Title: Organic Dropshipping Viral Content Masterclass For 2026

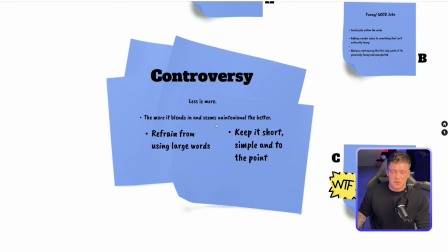(20:43)
So you never want to use super complicated words, because if people don't understand something, they're not going to be engaged no matter what.
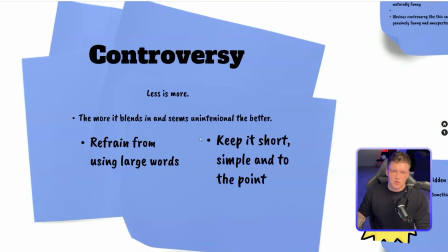(20:48)
You also want to keep it short, simple, and to the point. You never want your hooks to be like 6 lines. It just doesn't make sense.
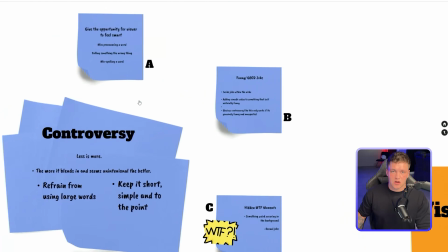(20:54)
2 to 3 lines max. But now let's get back into controversy. So there's really a few main ways that you can implement controversy.
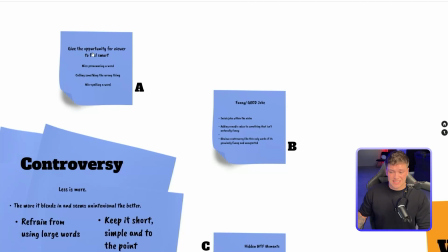(21:00)
The first one that we already went over, which is just giving the opportunity for the viewer to feel smart.
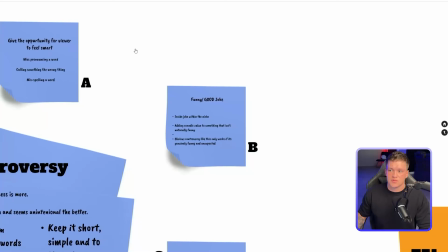(21:04)
So mispronouncing a word, calling something the wrong thing, or misspelling a word, or maybe you say something that literally makes it sound like you don't know what you're talking about.
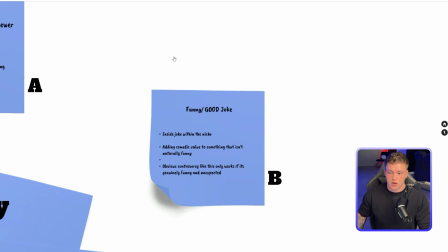(21:11)
And then that gives them the opportunity to prove you wrong, tell you you're dumb, or that they know more, et cetera, et cetera.
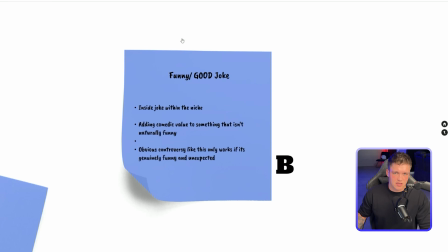(21:17)
Another one, this is a bit harder to pull off, but if done correctly, it's a really strong form of controversy, but a funny or good joke.
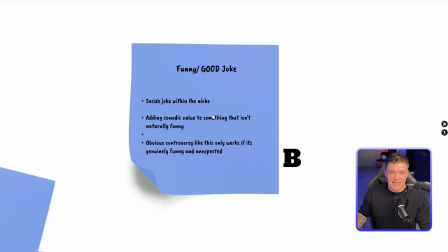(21:25)
So an inside joke within the niche itself, or adding comedic value to something that isn't naturally funny, but you find some sort of way to actually make it funny.
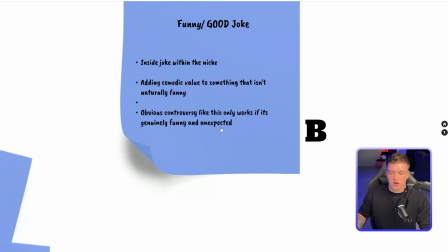(21:33)
Now, obvious controversy like this only works if it's genuinely funny and unexpected.
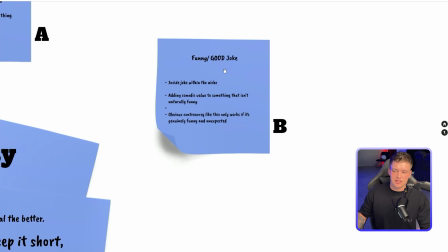(21:38)
If you try to do just some silly little joke, it's not gonna do anything. It has to be genuinely funny.
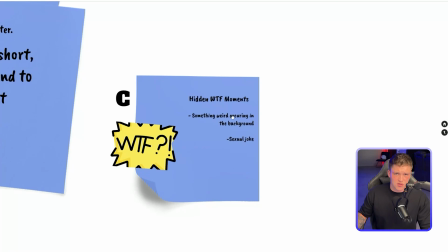(21:44)
Now, the last one, which this one's kind of one of the worst pieces of controversy to use, and you have to do it right. And the only reason I say it's one of the worst is because it's the hardest to make seem less obvious.
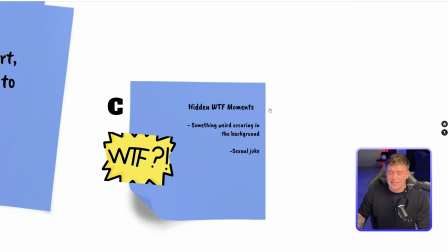(21:55)
Now, the reason I say this is one of the worst forms of controversy is 9 times out of 10, it's going to have little to nothing to do with your product. So that can lead to you getting views that aren't going to lead to sales. But it's also one of the hardest to pull off to where it genuinely seems like it's not obvious.
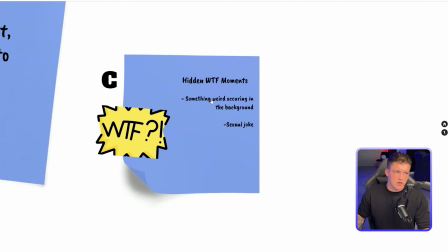(22:09)
But by hidden what the fuck moments, what I mean is something maybe weird occurring in the background, or even a sexual joke.
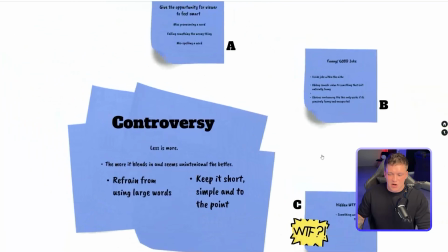(22:16)
But like I said, this is really one of the worst. It's kind of hard to pull this one off and still convert really well, but it is possible.
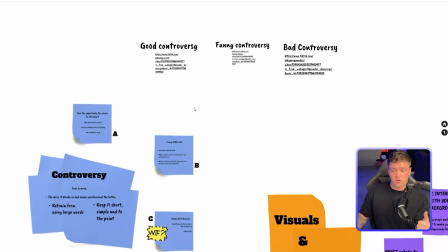(22:22)
So those are your 3 types of controversy. Now let's get into examples for good controversy, funny controversy, and bad controversy. Let's start with good controversy.
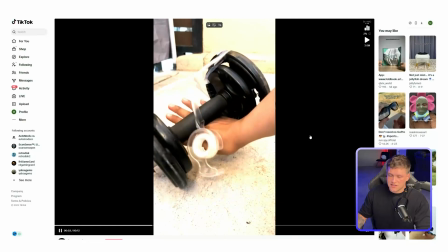(22:35)
I want to see if you guys spot it.
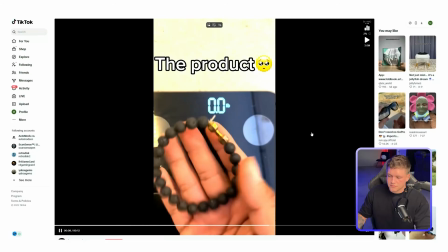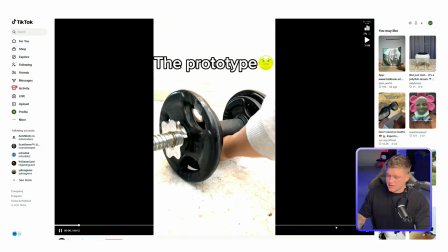(22:45)
Did you guys see it? So in this video, the controversy he implemented was right here at the end, where you can just barely see it.
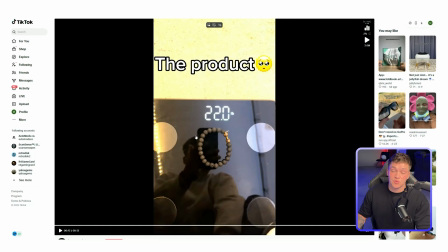(22:53)
His foot on the corner of the scale when he's trying to weigh the bracelet to make it seem heavier than it actually is. It's so perfectly well done controversy. It looks like he was trying to finesse the viewers and,
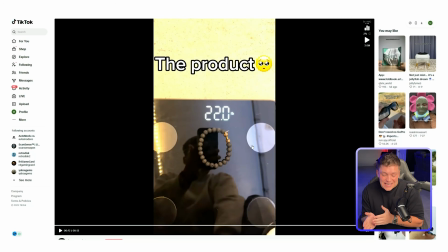(23:07)
obviously hide his foot from it, but he just so happened to accidentally keep his foot in frame.
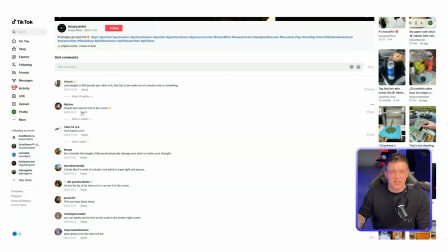(23:13)
And as you can see here, if we scroll down to the comments, you can see just how good his controversy performed.
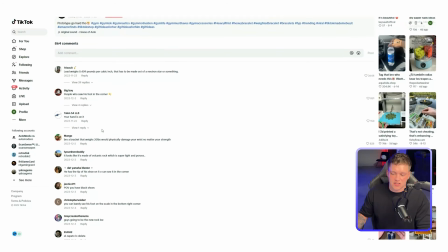(23:20)
People who saw his foot in the corner, your hand is on it.
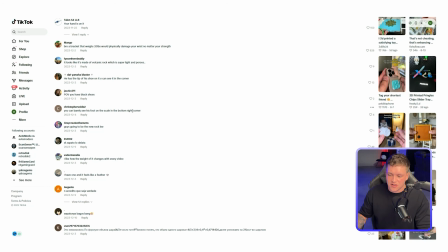(23:23)
And then as you keep going down, you can barely see his foot on the scale in the bottom right corner, et cetera, et cetera.
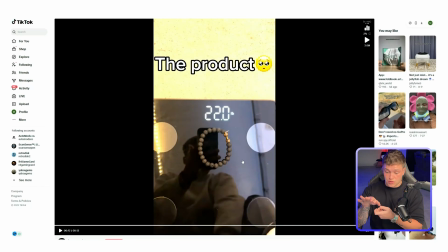(23:29)
Just think of the difference of him like straight up just having his foot on the scale right in the middle of the camera. There would be so many less people commenting or engaging because it's obvious he's trying to be silly, he's trying to be funny.
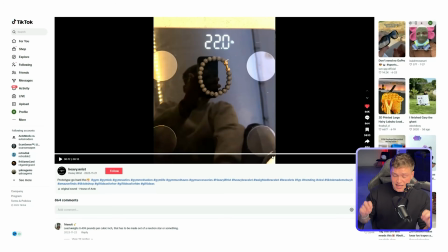(23:40)
But the fact that it looks like he genuinely was trying to finesse the viewer and basically hide the fact that he's actually weighing it down,
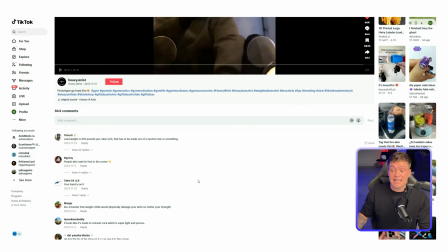(23:48)
that allowed people to go, oh, I need to call this out. Oh, I need to engage with this and tell him, hey, I saw the foot in the corner, et cetera, et cetera.
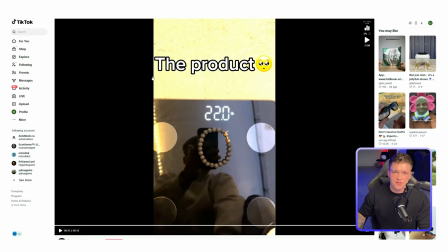(23:56)
And this is a perfect example of giving the viewer the opportunity to feel smart. Now, let's move on to funny controversy implemented well.
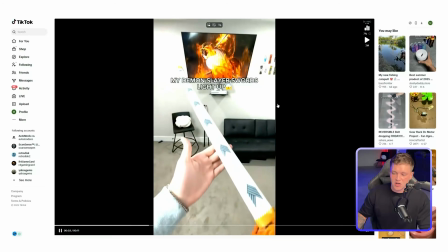(24:03)
And yes, it is yours truly at my old house in my old studio. Pause right here.
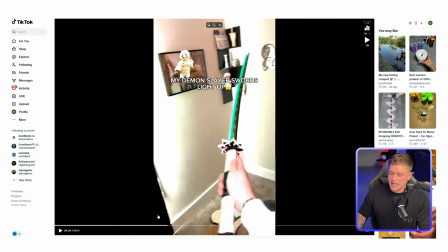(24:12)
This funny little GIF. So I ended up actually, this was a really nice winning concept for this product.
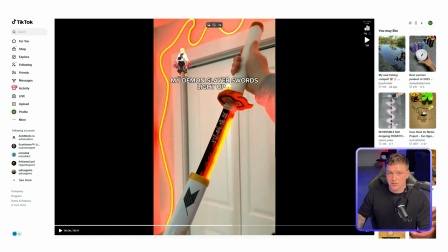(24:18)
Me adding these sort of stickers to the videos themselves. And it's very fitting for the niche. They're used to seeing stuff like this.
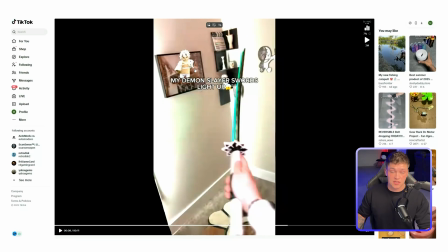(24:27)
And it made it make more sense for when I was actually showing the product and then having the character next to it. It's just very fitting for the niche. So once I implemented that and saw it performed well, that's when I went on to split testing, and I split tested controversy within the video itself.
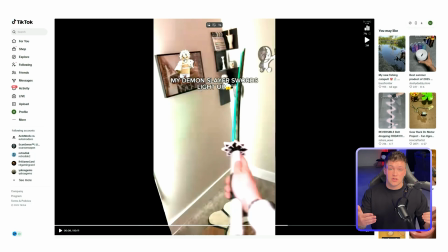(24:43)
And that's where you see basically all I did was I took a video that already performed well and I added good, funny controversy in it, something that's completely unexpected and actually funny.